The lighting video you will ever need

Hey, what's up everybody? My name is Awan Kavma for Slim Snaps, and in today's video we are going to be showing you the difference light makes in your video. Roll the intro.
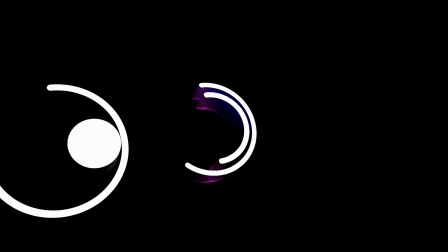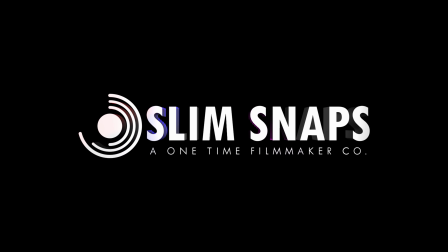At Slim Snaps, we made an ultimate experiment to show the difference light makes to the quality and beauty of your videos. To light this video, we didn't use any fancy lights, we just used lights we got from the local light store. The lights we are using each costs around $7, which is something like 30,000 Uganda shillings. So that means you can also afford it. It's actually way cheaper than a ring light. To kick off our experiment, we put up our lights, with one being our main light and one being our backlight. We didn't want to waste money buying a third light to act as our fuel light, so we decided to use one of the reflectors lying around at the studio. But you too can do it. If you don't have a reflector, you can use aluminium foil, as it is cheaper and it can be quickly found in any supermarket around you.
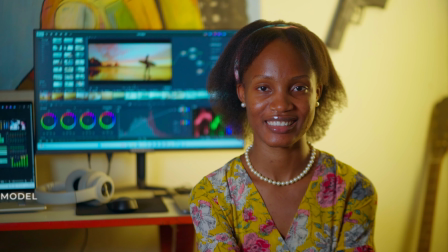1:17 Back to the topic, after setting up our lights, we had to put up our model. In this case, it's Ida. After we put up our model, then we started experimenting. We started with the ambient light, which is a light bulb in our studio.
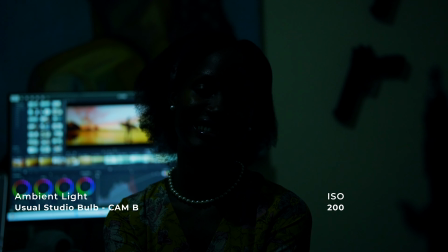1:32 On our camera B, we had to change the ISO to match the ISO we had on camera A. On camera B, the ISO was at 200, and for the fact that camera B is a crop sensor camera and cannot shoot in log, it was completely dark. So we had to crank up the ISO up to 800 to see something. After that, we had to try out without the light coming from the bulb, but just with the light coming off the monitors behind our model. We decided to keep the monitors on because we wanted our model to be seen, due to the fact that we were blocking off any light coming from outside. Our experiment went on.
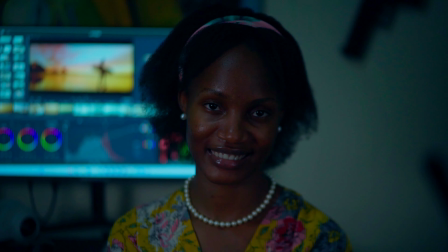2:14 We decided to introduce our main light without the backlight. The footage was actually bearable when the ambient light coming from the bulb inside the room studio was on,
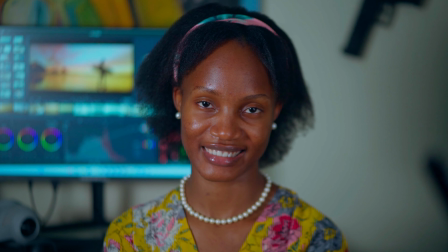2:25 as it was acting as a fuel light at some point, filling in some parts of the
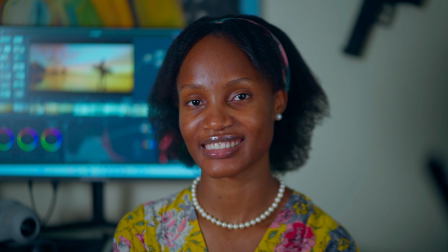2:31 back and also some details on the model's face.
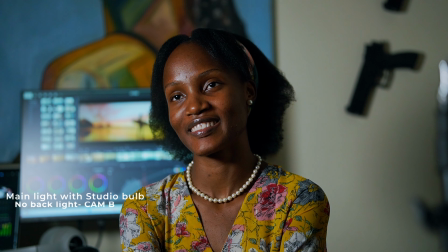2:36 Then we also tried having the main light without the backlight and the ambient light, and this is how the footage looked.
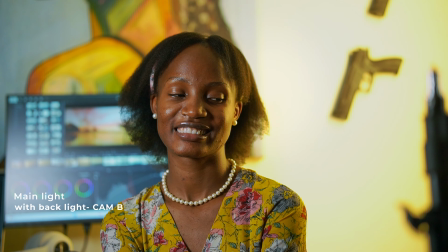2:46 Then we took our experiment further and introduced our backlight. After the introduction of the backlight, it looked pretty decent. We went on with experimenting and removed the main light.
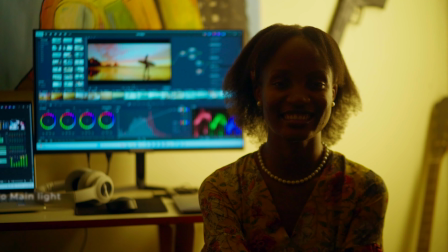3:01 This is how our footage looked on camera A and on camera B. But still,
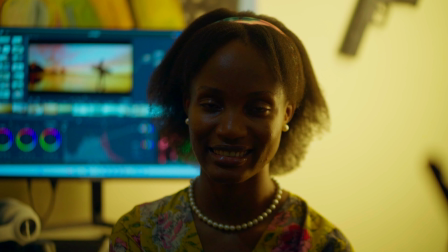3:07 that was not enough, as we wanted to see if we could go further with improving this light setup. We went on to introduce our reflector close enough to the model,
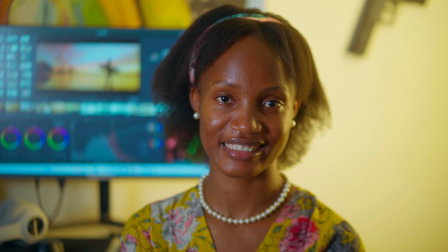3:19 reflecting some light from the main light, and this is how it looked.
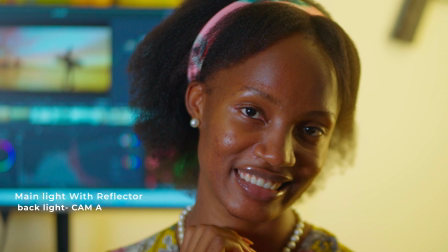3:25 When all of that was done, we also tried to bring our camera closer because we thought by so we could see some of these details. We tried it with just the main light and backlight and no reflector to act as our fuel light. The fuel light in this case was helping us to fill in the shadows that were created on the model's face.
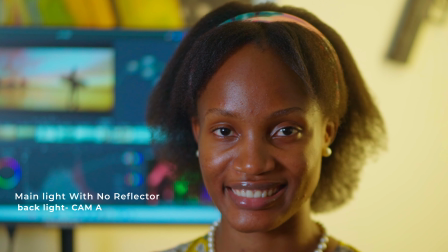3:49 So this is without the reflector acting as the fuel light and with the reflector as the fuel light.